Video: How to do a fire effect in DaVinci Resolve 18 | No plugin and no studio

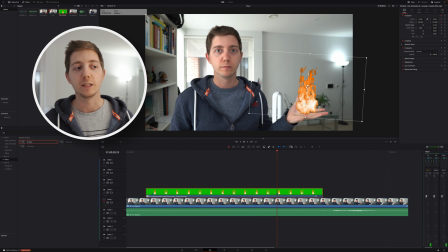So I'm gonna go through it, but basically what I'm gonna be doing is frame by frame I'm gonna be adjusting the little position of the fire, just to make sure that I've got it as accurate as I wanted to. From here, once I've got everything I need, I'll be ready to move to the next step. You might already guess it by looking at it now, right? But that fire doesn't really look natural.
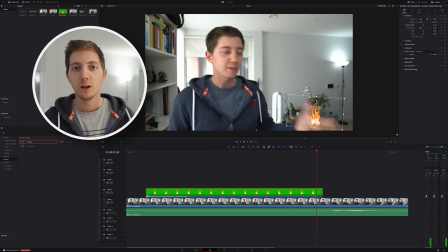It's coming on top of everything where I'd like it to be in the palm of my hand, which means if I hold any object like this clip, for example, it is behind my finger, right? If I got it completely in the front, it doesn't look at realistic.
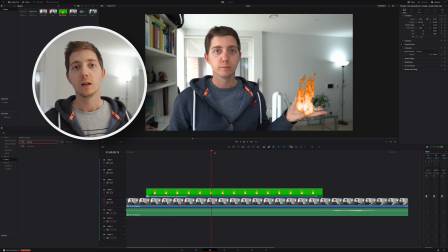So that's exactly what going to do now to do so i'm going to select my clip i'm going to make sure to only select the video track i'm going to do that by pressing option on my keyboard and i'm on mac i'm sure there is an option on windows i just have to
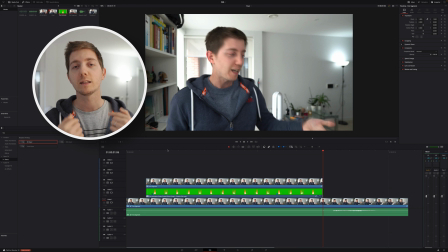look it up and then keeping option pressed i'm going to drag that clip above the fire to be able to duplicate it drop the piece that i don't need and then i will be able to go into my color page to do a bit of masking i'm mixing a couple of techniques here
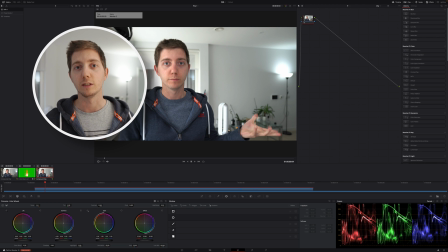in this tutorial but that's the kind of things i've already covered in other video on my channel so if you're feeling a little bit confused and you're not sure how to do any of those things feel free to go back and watch any of those videos here i'm going to draw the mask
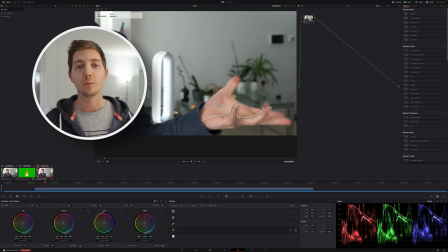around my hand i'm going to select my fingers just at the bottom i don't need to be super accurate that's not the point i can keep
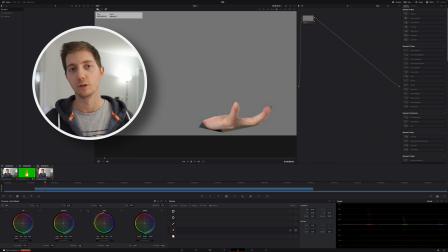the bottom that's going to be exactly the same i just need to be slightly careful on the top here what we want to do is to add
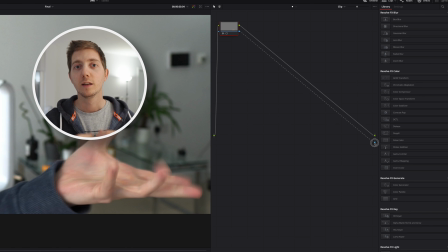my alpha output to make sure that what i'm not covering with my mask is being see-through otherwise it won't work so i'm gonna add my alpha output,
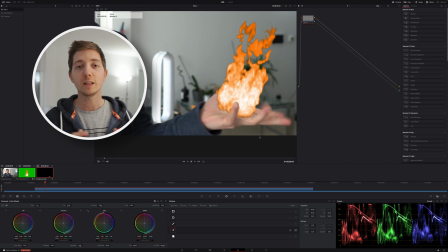I'm gonna connect my note to my alpha output. Now to make this mask a little bit more natural I'm gonna increase the smoothing here,
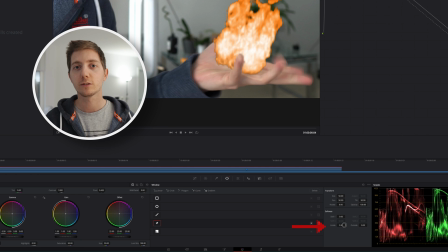making sure that I've got a bit of space around the fingers so you can move from the outside or inside, increase the softness, play with those settings a little bit but what we want to have is a feeling that you know the fire is kind of radiating from around rather than having that sharp cut. We want to get a bit of blurriness to make it look a little bit more natural.
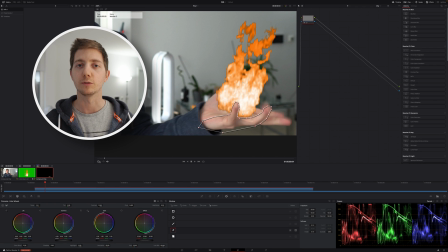And as always don't be afraid to zoom in if you want to be able to have more detail but here we can see i've got roughly that mask i can see my fingers i can see with the highlight and now i'm ready to go from here what we will want to do is to be able to make sure that as i'm moving my hand as i'm moving my fingers i will want my mask to move with me let's make sure to go into the
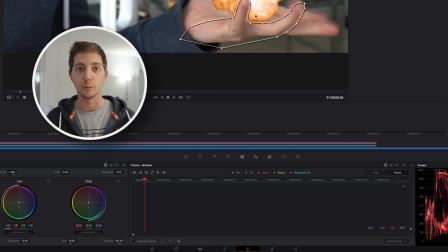tracker and to change the settings from clip to frame what this will do is just make sure that from frame to
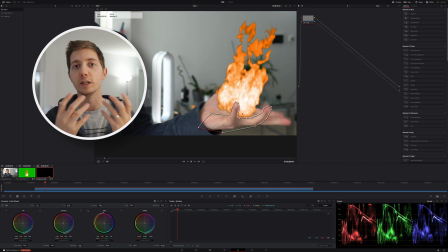frame as we're going to adjust the mask it's going to create a keyframe and have a new entry otherwise we're gonna keep moving the mask all along and
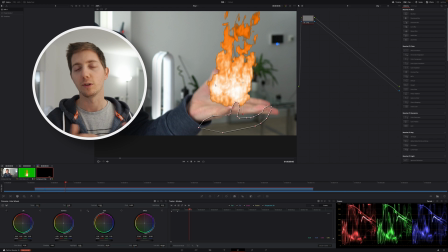when you're done after 10 minutes of walk you go back and realize that nothing was saved because you apply the same mask across the old clip when in reality you want to have a different mask at different point in time that's why we're doing it by frame and here as well I'm gonna go
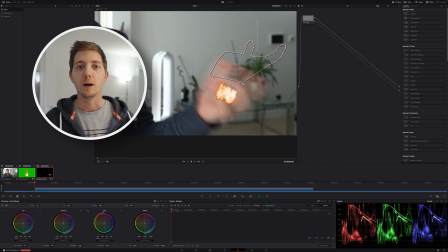frame by frame adjust my settings here towards the end I'm moving my mask not at the bottom of the hand but kind of just above to make sure that my fire is not completely big so it can kind of grow frame by frame kind of starting from my hand and then just kind of growing up.
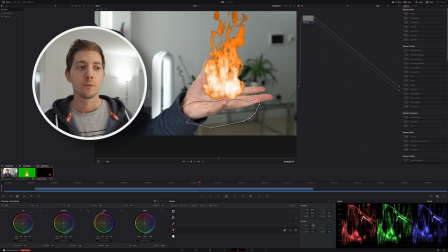I'm doing this at the beginning, I'm doing this at the end and now my mask is set, I've got all of my keyframe, I'm happy with my position, I'm happy with my reveal, I'm happy with my masking and my overlay of my fingers,
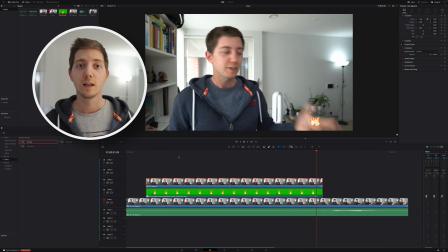it looks like it's coming from the middle of my hand, I'm not ready for the very next step. So let's go back in the edit page and before we go into the next step let's maybe finish fixing this, right?